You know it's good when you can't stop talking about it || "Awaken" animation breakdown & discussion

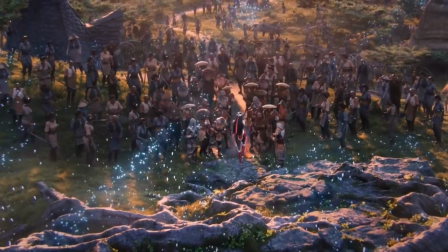1176s
In order to, and that's how you can do shorts like this, where you can cut from one environment to another environment to another environment without confusing the reader or the audience
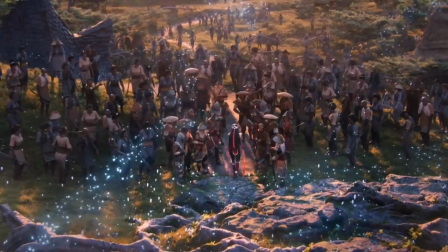1185s
in this case just by having a clarity of your color vision a clarity of this color means here these colors mean here
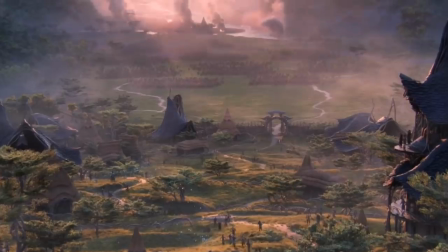1193s
and those colors mean there it helps the the reader stay situated
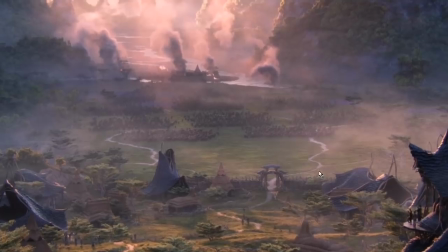1198s
and i think it works really well i also do like that apparently apparently
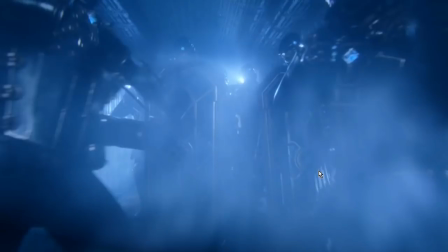1202s
piltover has swat teams i don't know there's something about that that just
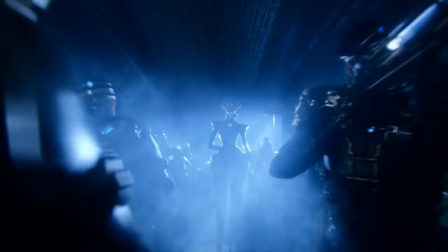1207s
seems really funny to me that like we go from having a trip to you know
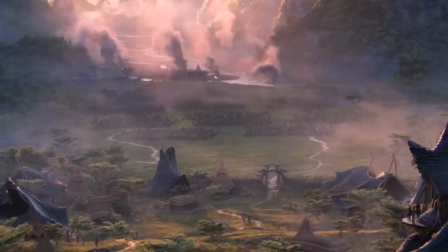1212s
magic not asia with you know farmers defending
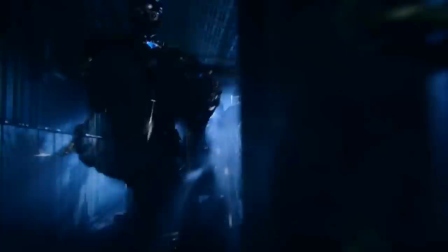1217s
their village back sometime in the middle ages and then it's like boom squad tactics alpha squad move in go bravo go hot hot hot the guy's holding up these i
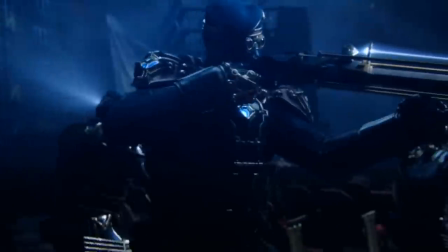1227s
guess they're like harpoon guns like they're they're crossbows they've got harpoons in them but they're
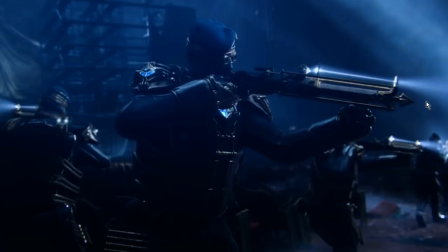1233s
holding them up like they're shotguns and assault rifles and it's there's there was just the first time i saw it there was just something about the the complete disconnect that all of a sudden we're looking at a modern military tactic shooter that just made me laugh that was really funny but it's also
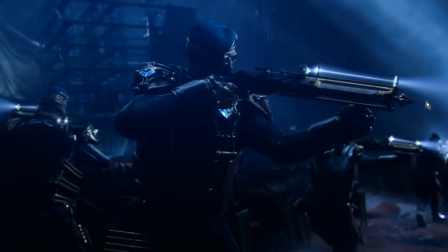1248s
signaling to us that hey the legal legends universe can contain this and more like it has room for not just all the magic nonsense and not just sort of the medieval arena fighting nonsense but also this kind of stuff,
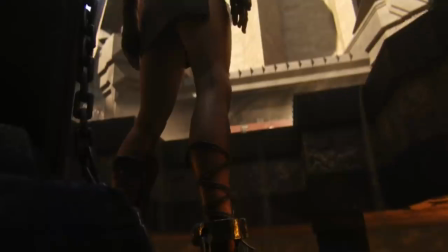1263s
like, this kind of aesthetic. I think it's funny to me, but it's also compelling.
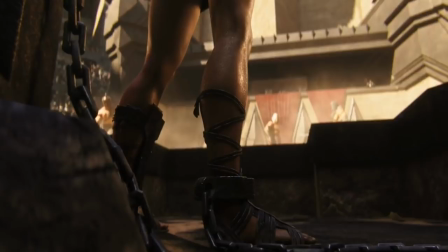1268s
Like, it's also, it's a lot more interesting than a fantasy universe that is just fantasy and nothing else, that we have a fantasy universe with modern military squad tactics. And I'm not gonna lie, if Riot Games wants to make, like, a modern XCOM-style squad tactics video game set in Piltover,
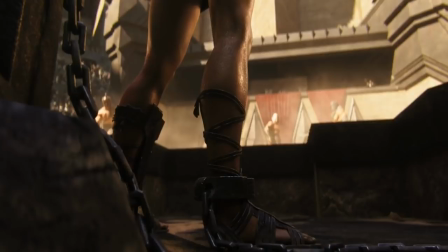1285s
where, like, you're leading Camille's elite squad of people to kill terrorists or whatever.
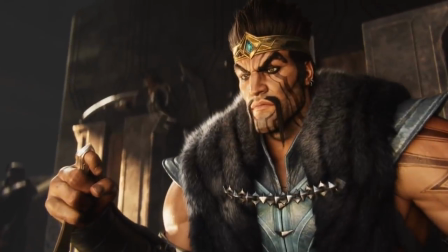1291s
I would be into that. I would be into that. Oh, by the way, another bit of good filmmaking as we cut back to...
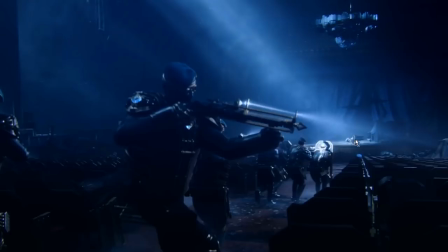1303s
They've got riot shields. It's just funny. It's not stupid. It's not stupid. I'm not saying it's bad. I'm just saying it's funny to see that contrast explored so powerfully.
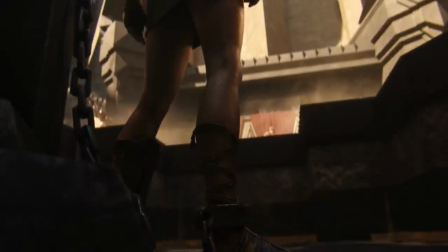1314s
Jin, of course, is still sitting in the spotlight, which again, but the filmmaking wanted to talk about is that the first shot we get of Riven is
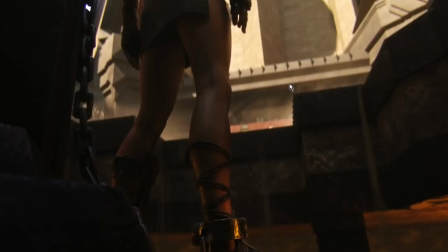1321s
her rising up out of the ground and
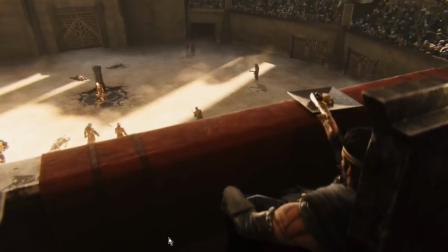1324s
Then before we see Riven herself really like she's she's kind of down there We can barely see her we see Draven lean forwards because he already knows Oh,
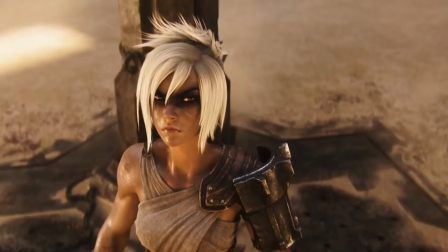1333s
here's here's the interesting one. So our first impression of Riven isn't an impression of her It's an impression of what do other people think of her and that's a really good way to establish immediately who Riven is in this context. She's not just some random prisoner who's being thrown to the lions. No, no, this one, this is the main event.
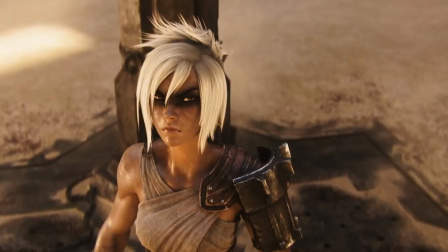1352s
This is the prize fighter. This is who Draven has been waiting for. And if that guy who's sitting up there and who's powerful and who's like the king or something of the thing that's going on, if he's leaning forward and going, oh, now we're getting interested, then we, as an audience, also become interested.
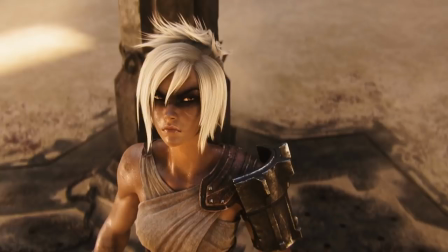1366s
And that's a really, really effective way to introduce a character and make them interesting is by having other characters react as though there's something there that you should be interested in which would be more interesting than if we just cut up with Riven and we saw her and we don't know like is
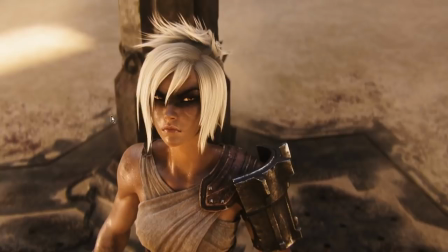1381s
she strong is what's what's her deal no no we know immediately she's powerful and then she comes up and we've got Imperator Furiosa on deck here like we've got Captain Kick-Ass of you know hand you your you know open a can of whoopas brigade I don't know that was a bad analogy
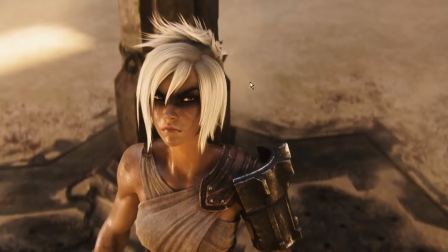1399s
but like immediately because of Draven's reaction and then just blatantly ripping off Fury Road with the dark. And by the way, the reason why that works is because having that very dark smear across her eyes highlights her eyes even more powerfully and highlighting the eyes of a character makes him scary.